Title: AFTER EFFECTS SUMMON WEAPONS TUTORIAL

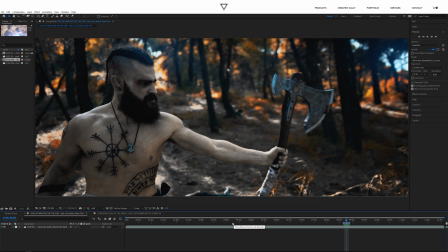[7:51]
weapon at you that said we used the reverse technique in the god of war um
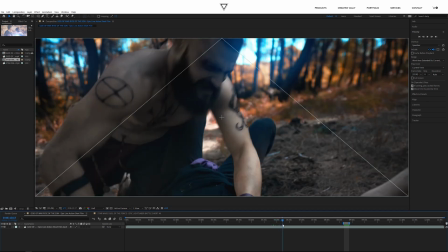[7:56]
rise of the sun short film as well it's actually right here as
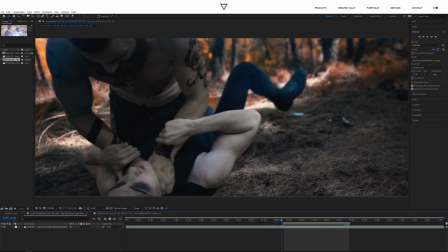[8:02]
you saw in the preview if i go right here we try to play through a bit
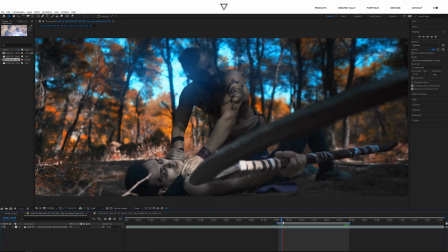[8:06]
oh yeah the struggle here and this one now
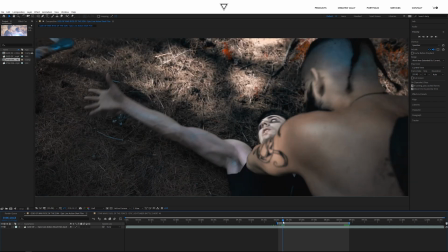[8:12]
both of these shots were in reverse actually all three so we have this one we see
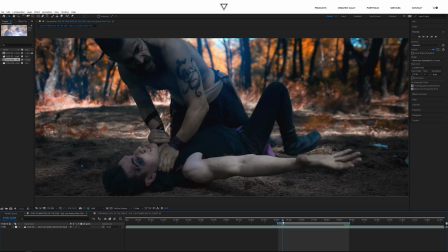[8:17]
the actor doing in real time the calling um action the next
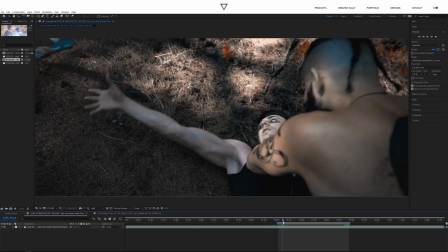[8:22]
shot is in reverse this one is that in reverse
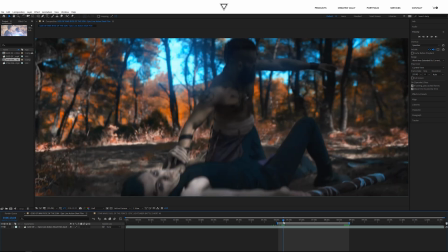[8:26]
and then we cut here and then we see the actor doing the recall action again
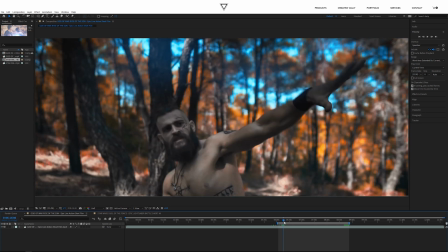[8:31]
so we establish that movement and then this shot is in reverse as well so it goes
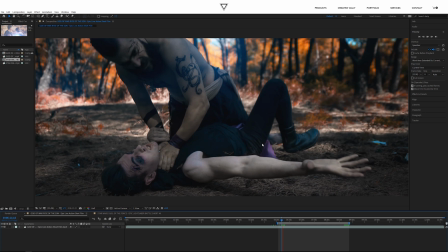[8:37]
real time reverse real time reverse
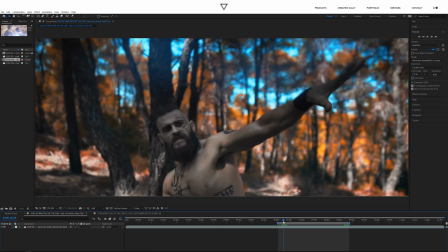[8:43]
real time so that's it as you can see the bits that are in reverse
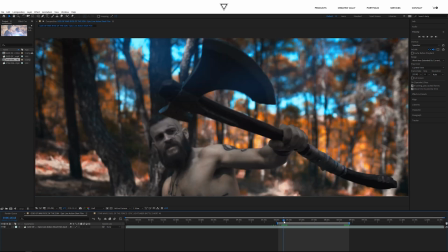[8:49]
are super quick and you can also play with like in the moment of impact right like
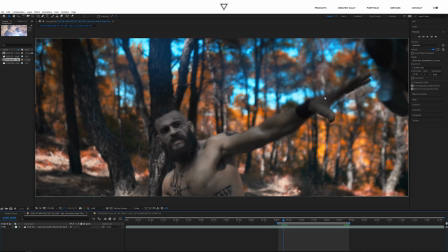[8:54]
if we go forward frame by frame in the moment of impact we're actually missing a frame because i use the same technique as like
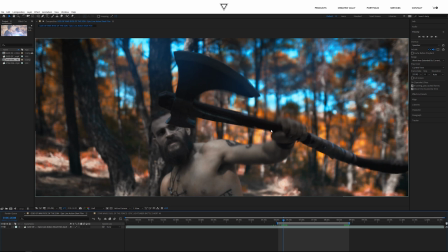[9:03]
when you have a fight fight scene right um and you throw a punch um in order to make it more impactful you should remove a frame or two in
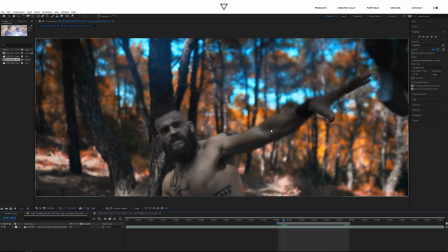[9:12]
the impact so that's the same thing that i did here with all these shots to make sure that the impact is not as smooth because we're actually throwing something in real time um by removing a frame or two
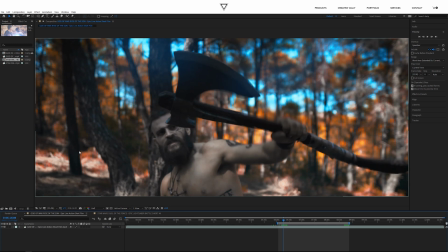[9:26]
i'm actually make where i can actually make that impact of like recall way more um impactful i guess like you know it's a more violent movement than what it actually is in real time and that's actually it um if
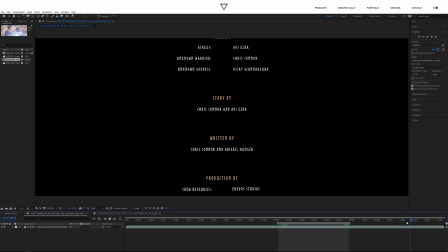[9:43]
i recall there's one more scene like at the far end where we reveal the
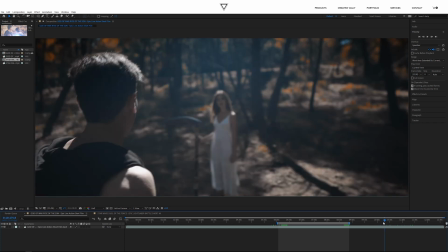[9:48]
true um villain and it's right here and we actually used the
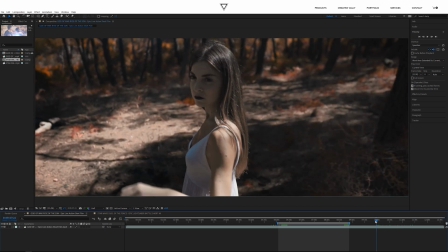[9:55]
real-time technique here so uh the actress reaches a handout and someone just gives here the scythe
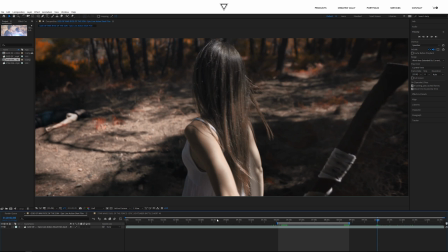[10:03]
um and that is it now like i said in the real time scenario the further away you
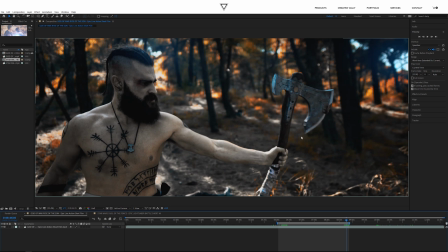[10:08]
can get the more awesome and you can actually combine it like actually if we have shown where the axe was in relation to the actor when he called it um i think it would have been a bit better um and then we cut to this one
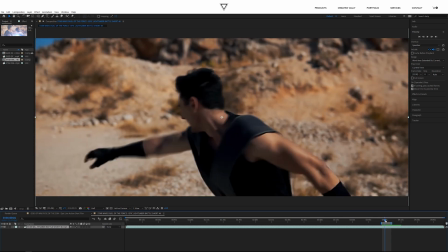[10:22]
like how we did in the star wars one like we first show and then it's the recall action But you guys get it
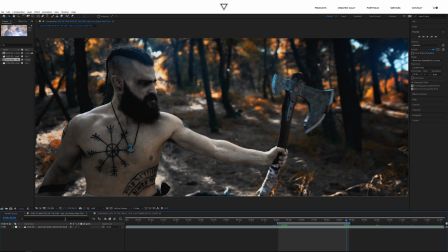[10:31]
Pretty straightforward quite easy. Just make sure that your actor And the camera man practice it a bit to make sure it looks good Like where the eye line is where the actor looks and the timing of everything and it's gonna be good Really good. Okay guys. So that's a wrap for this week's episode. I guess Yeah Make sure to stick around guys if you want more awesome film tips and VFX stuff and all things creative I guess and I'll catch you guys next one till then you guys know it's coming stay awesome catch gas on next one